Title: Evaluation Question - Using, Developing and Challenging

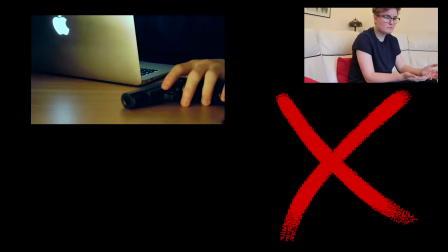4:12 But when editing my film, I colour graded each shot
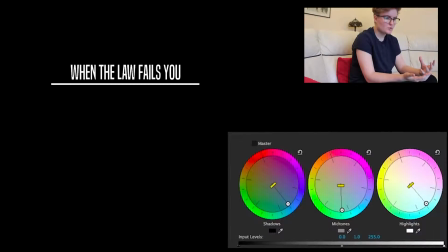4:17 to a yellowy blue to make my film trailer look like those
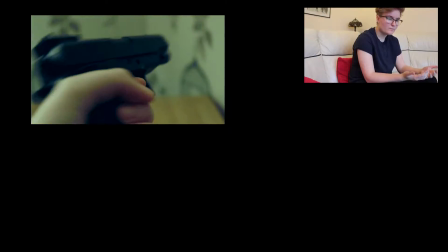4:23 of a blockbuster film like Transformers or Iron Man. This also made it more aesthetically pleasing to the eye,
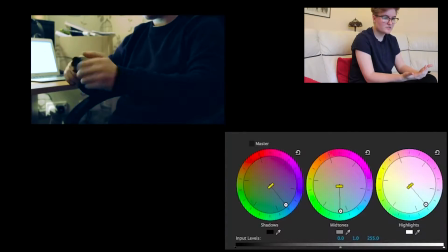4:32 with the colour grading being associated with action thriller films rather than that of a horror, for example.
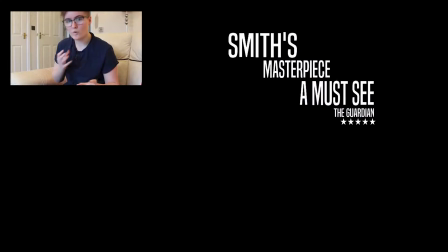4:40 The majority of cuts for my trailer were jump cuts, as this let me include different
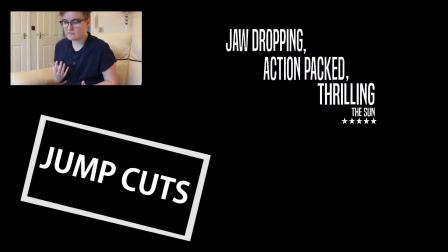4:48 aspects that I believed would excite an audience,
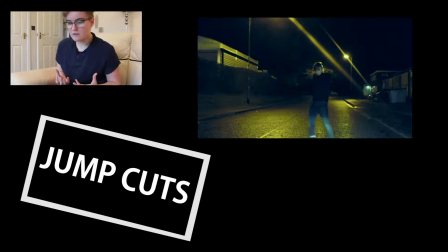4:52 such as the showing of the gun and the more intense stunt scenes.
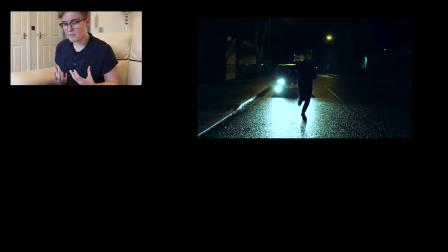4:57 After researching into trailers like Spectre, I had found that shortcuts were used
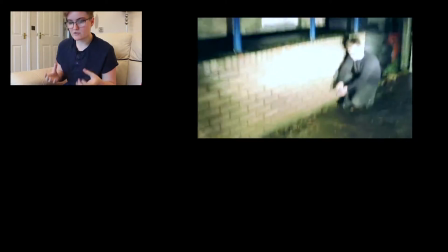5:06 to include a lot of different parts of the plot
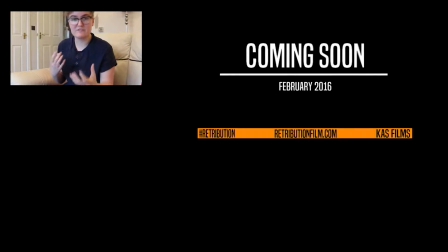5:10 that seemed exciting or showed some significance to the storyline.
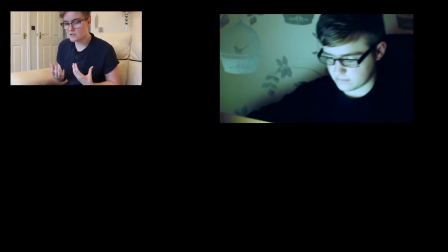5:19 So I used shortcuts during the part where I wanted
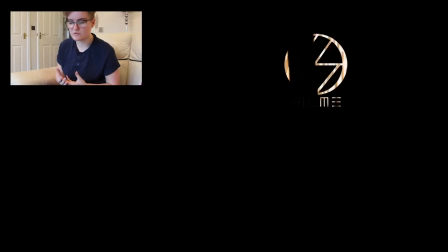5:26 the audience to get the most excited. As more elaborate editing like match cuts and subliminal cuts
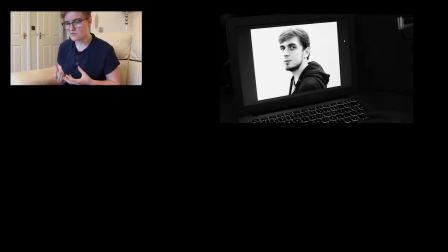5:35 are not particularly associated with action thrillers,
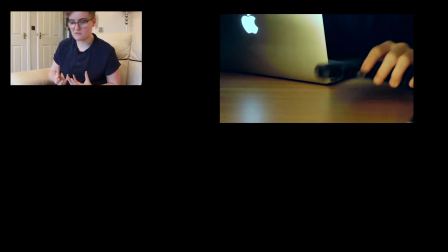5:40 I stuck to simple cuts that got my target audience to the pieces of action that would engage them.
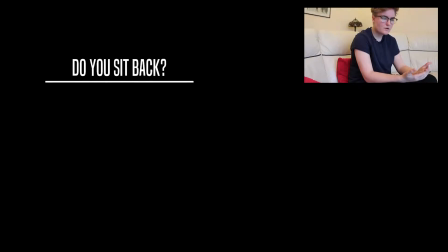5:49 In terms of camera work I used, the majority was a combination of medium,
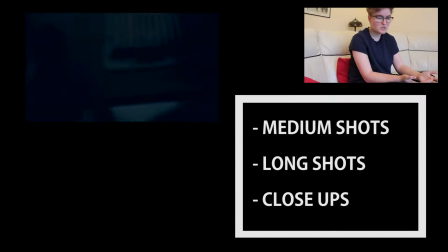5:55 long and close-up shots of my protagonist.
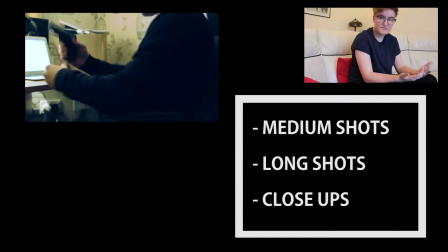6:00 This introduced the audience to my protagonist by his facial expressions and the situations he gets himself into.
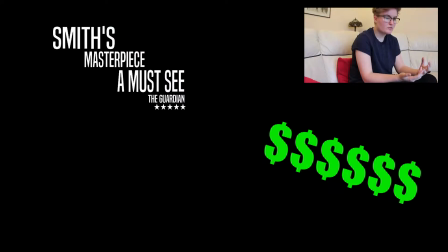6:10 I attempted a small money shot via a long shot of my protagonist running towards the camera with a car coming after him,
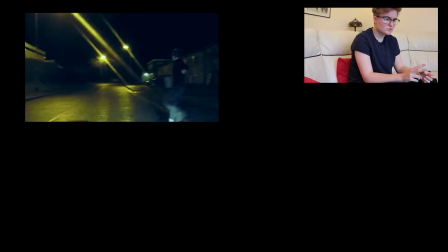6:19 and switching between two angles to increase the excitement for the viewer.
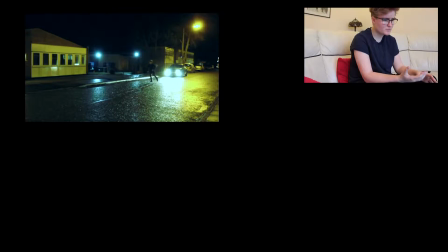6:24 And structurally, putting this shot just before the title of my film came up,
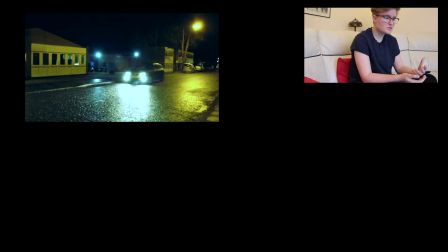6:29 as I knew money shots from research came at the very end or near to the end,
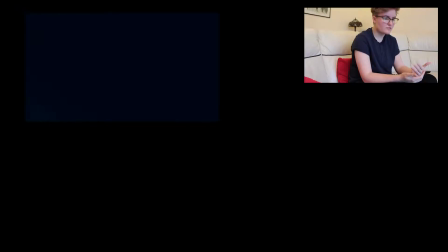6:37 as it was the final aspect of excitement to get the audience to watch the film.
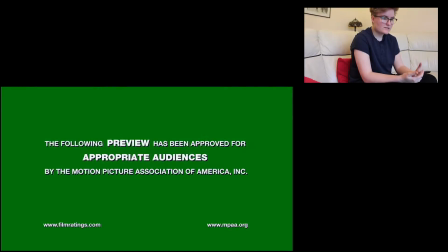6:44 The sound for my film trailer consisted of non-diegetic music and
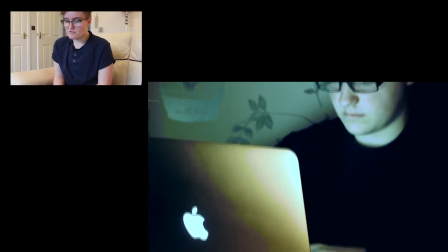6:50 a non-diegetic voiceover. My non-diegetic music is parallel to the action happening on screen,
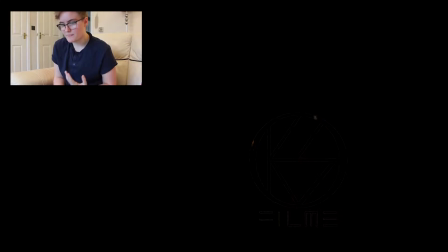6:59 just as in any action thriller, as it helps build up the excitement for the viewer. This develops upon the usual music during an action thriller trailer,
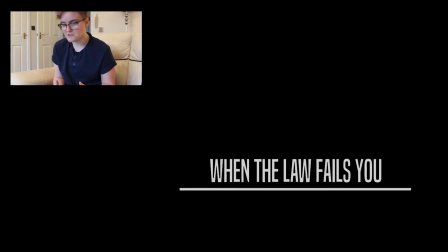7:15 as the drum beats add anticipation to the action happening on screen,
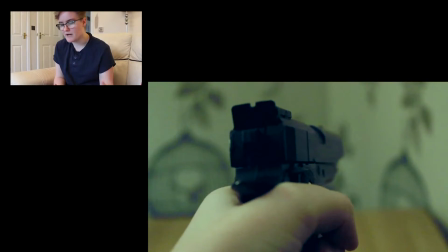7:21 and as my target audience is predominantly male, this therefore works in favour,
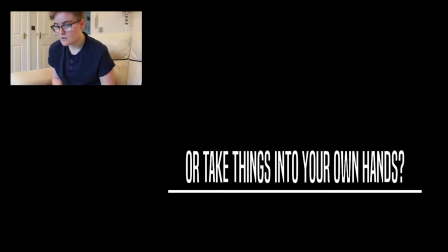7:27 as this is what my target audience would enjoy the most. Through researching different trailers,
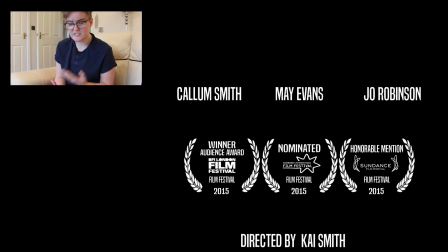7:36 I found that often the protagonist would be speaking during a voiceover to hint to the
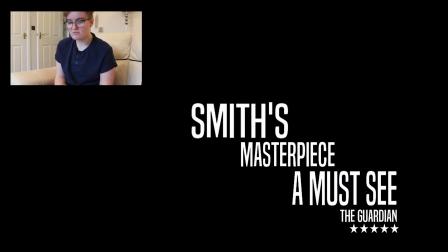7:41 plot to the audience and generally engage them into the story itself.
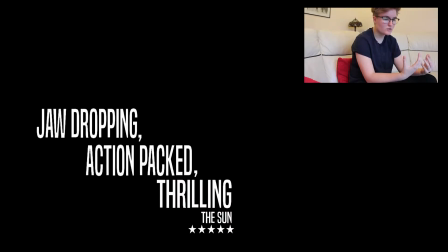7:48 Therefore, I used a voiceover from my protagonist
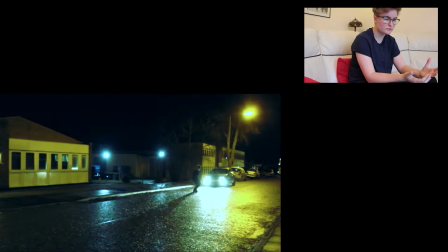7:52 revealing his plans and backstory to my character and the plot,
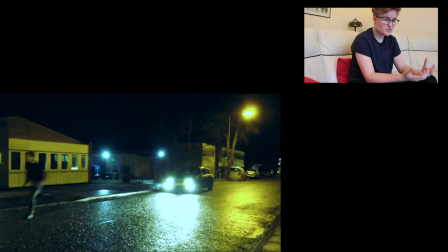7:58 giving the audience information to interpret and get excited about for the film.
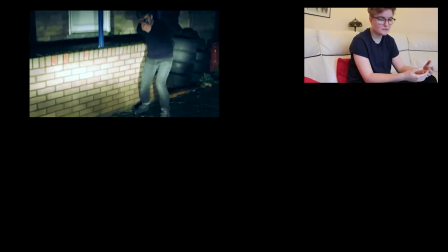8:05 The one aspect I would say challenged the forms and conventions of a real action thriller film is the fact that I made the decision to make my protagonist young.